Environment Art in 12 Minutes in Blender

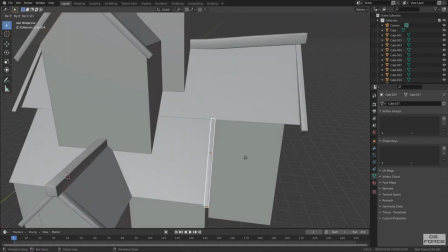Then I start adding other timber blocks around the house to make the roof look properly crafted from all point of views.
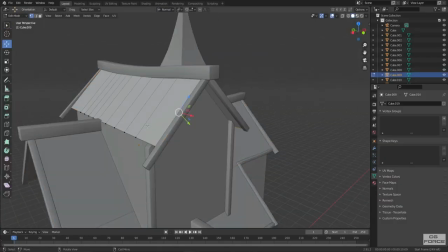Grab the roof sides a little bit out because it really makes the house look cool and I really love it.
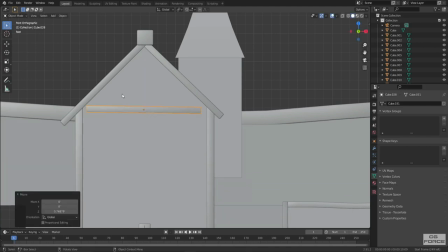Now perfect time to add the tie beams on all sides of the house. Also added these metallic arrowheads on the ridges.
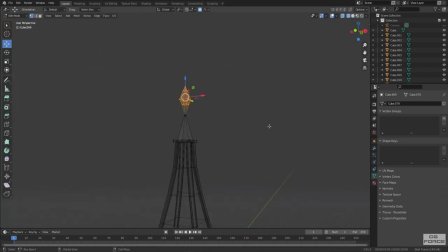Nothing fancy, but just add a little bit point of interest and interaction in the house. Then added couple of metallic rusted rings around the ridges along the house.
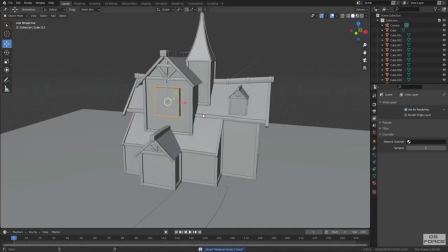I also UV unwrapped them and added material instantly. Right after that, I started creating cube boxes to cut out the window holes by Boolean.
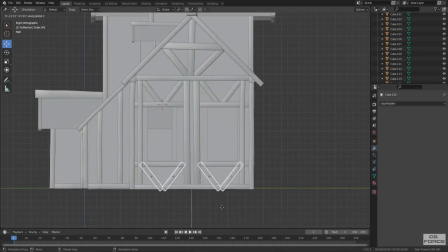After that, added rest of the timber along the walls and all sides to get the overall look of the house more refined and definite.
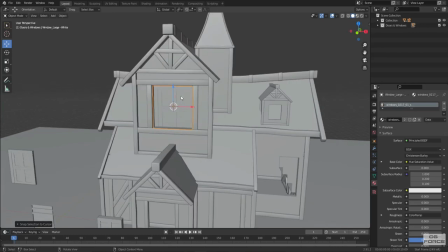Now it's time to add windows and doors. So I reused same models from my previous work and placed them all on their appropriate places.
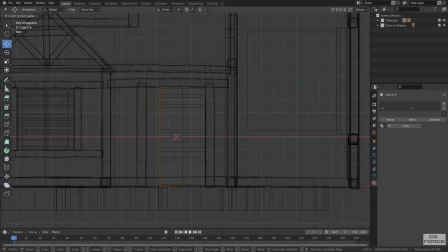Did a little bit changes in size and finally they started to look good. Now it's time to add materials to the house.
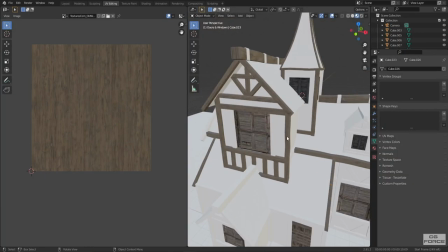Starting with the timber, all textures I used from textures.com and links are available in the description box.
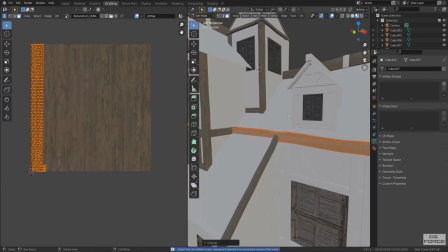I added material to one timber ridge and then just simply linked rest of them from that one.
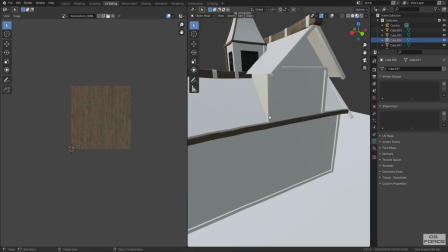Now due to different scale and size of each timber part, I had to rescale couple of UV and apps to get the texture scale right.
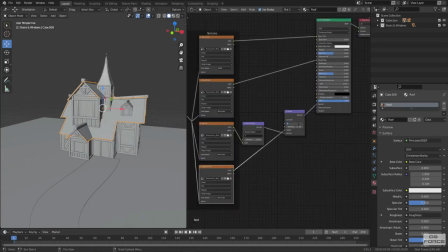Then I unwrapped the roofs and added a red color tile texture, which felt really homely and suitable for the vision.
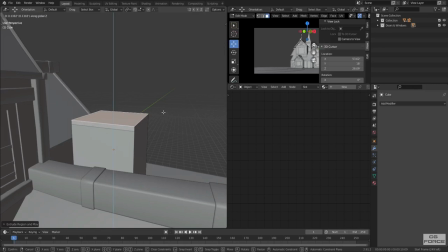Now it was time to add chimney. I added a brick texture with displacement map and looked really nice.
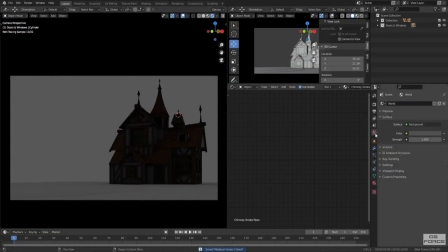Now time to adjust the lighting.
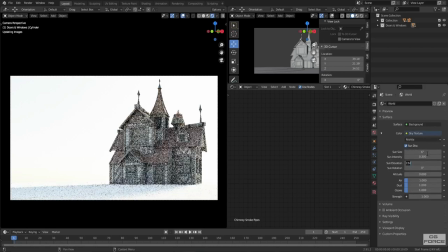And I'm gonna use the Nishita lighting, the most bestest, impeccable and the extraordinary tool ever added by Blender Foundation for lighting.
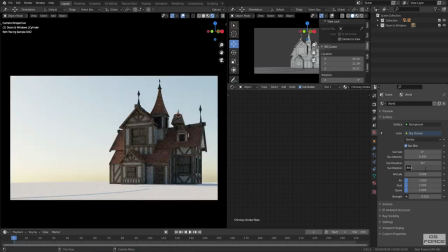I really loved it since the first day I have used it. So easy to use and set the environment lighting pretty quickly.
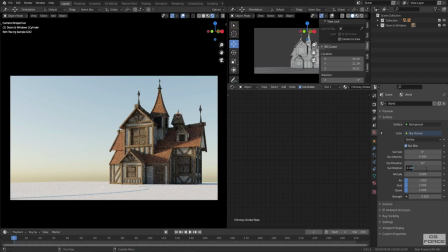It has almost killed my need to use any other HDR image for environment lighting setup. So all I'm gonna do is tweaking some values to get the sun at horizon to achieve the dawn. I'm really a big fan of dawn and dusk lighting, its warmth is just priceless.
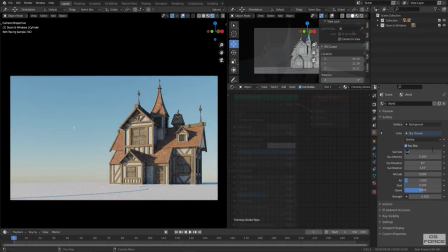After setting up the lighting, now it's time to add three important details to the house: weathering,
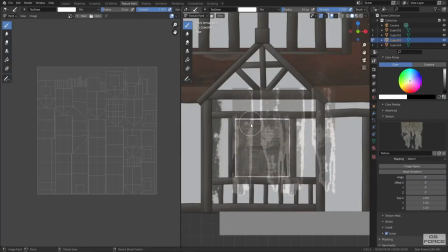degradation, and the deterioration. And we're gonna use texture painting for that. Started painting grunges along the rafters, tie beams, and the collars first.
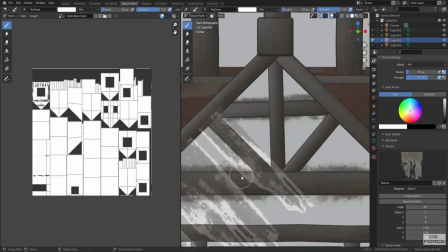All the grunges textures available on textures.com and the links are in description box.
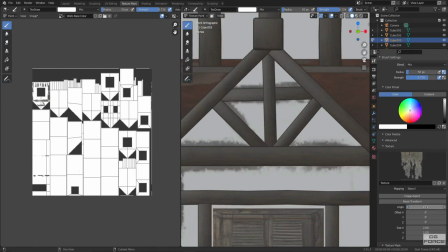All the types of grunges, cracks, and the worn out wall paints add very noticeable characteristics to your house.
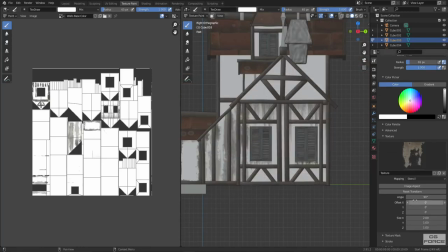Adding watermarks along the timber framing tells what kind of atmospheric effects environment has in most.
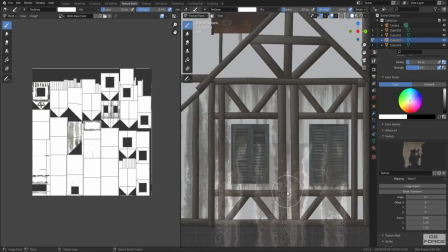And the worn out structure, cracks on walls,
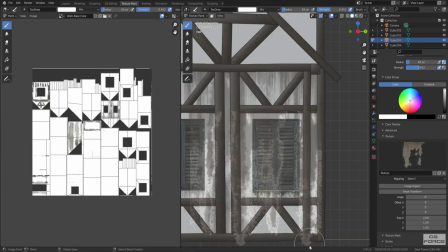overall speaks about the deterioration process of the house throughout the age due to all environmental conditions.
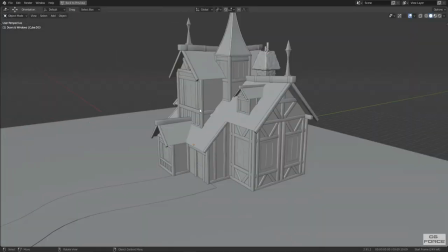And finally, house started to give exact look I had in mind with grunges and cracks on all over the walls of the house.
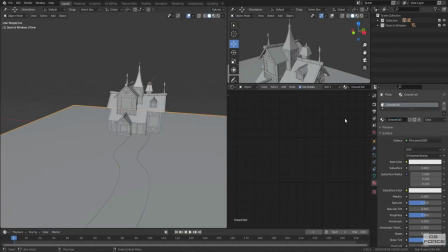But the ground feels quite empty. So, now it's time to add a soil material to the ground.
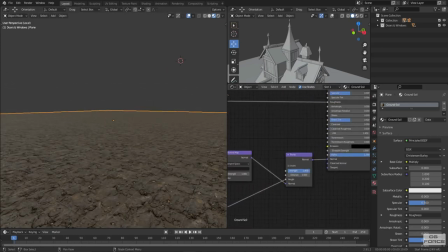Apply the soil texture, adjusted the UV scales couple of times, also played with normals and berms to bring out the details appropriately,
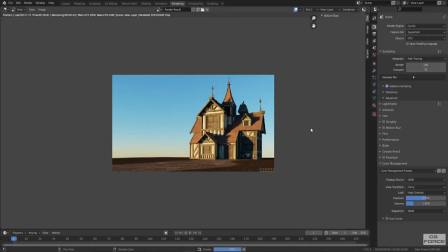used texture paint again to paint the path on the ground, and overall look started to appeal.
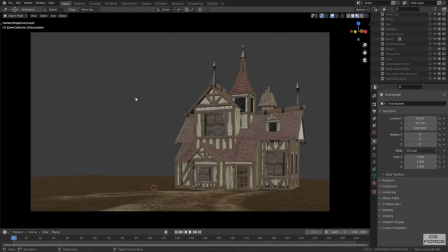But the ground feels quite flat, just like I had in my previous medieval art. Looks good, but surface needed couple of bumps in background.
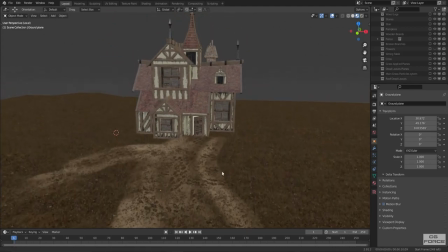Also added couple of footmarks in the path to make ground feel connected with the living, and everything just coming up good.
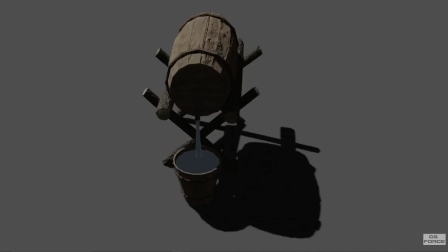Now time to throw some secondary details into the scene, which really gonna make the scene feel more alive, humane and medieval.
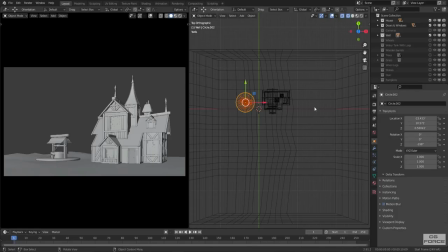Starting with importing the well into the scene. Experimented with the position a little while and see where it feels good, and do the same with the rest of the objects until it starts to feel good.
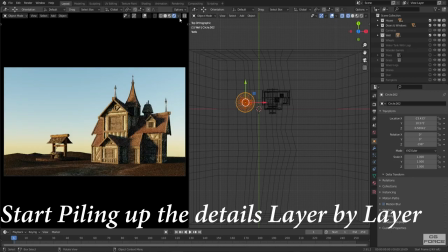Then started piling up the details layer by layer.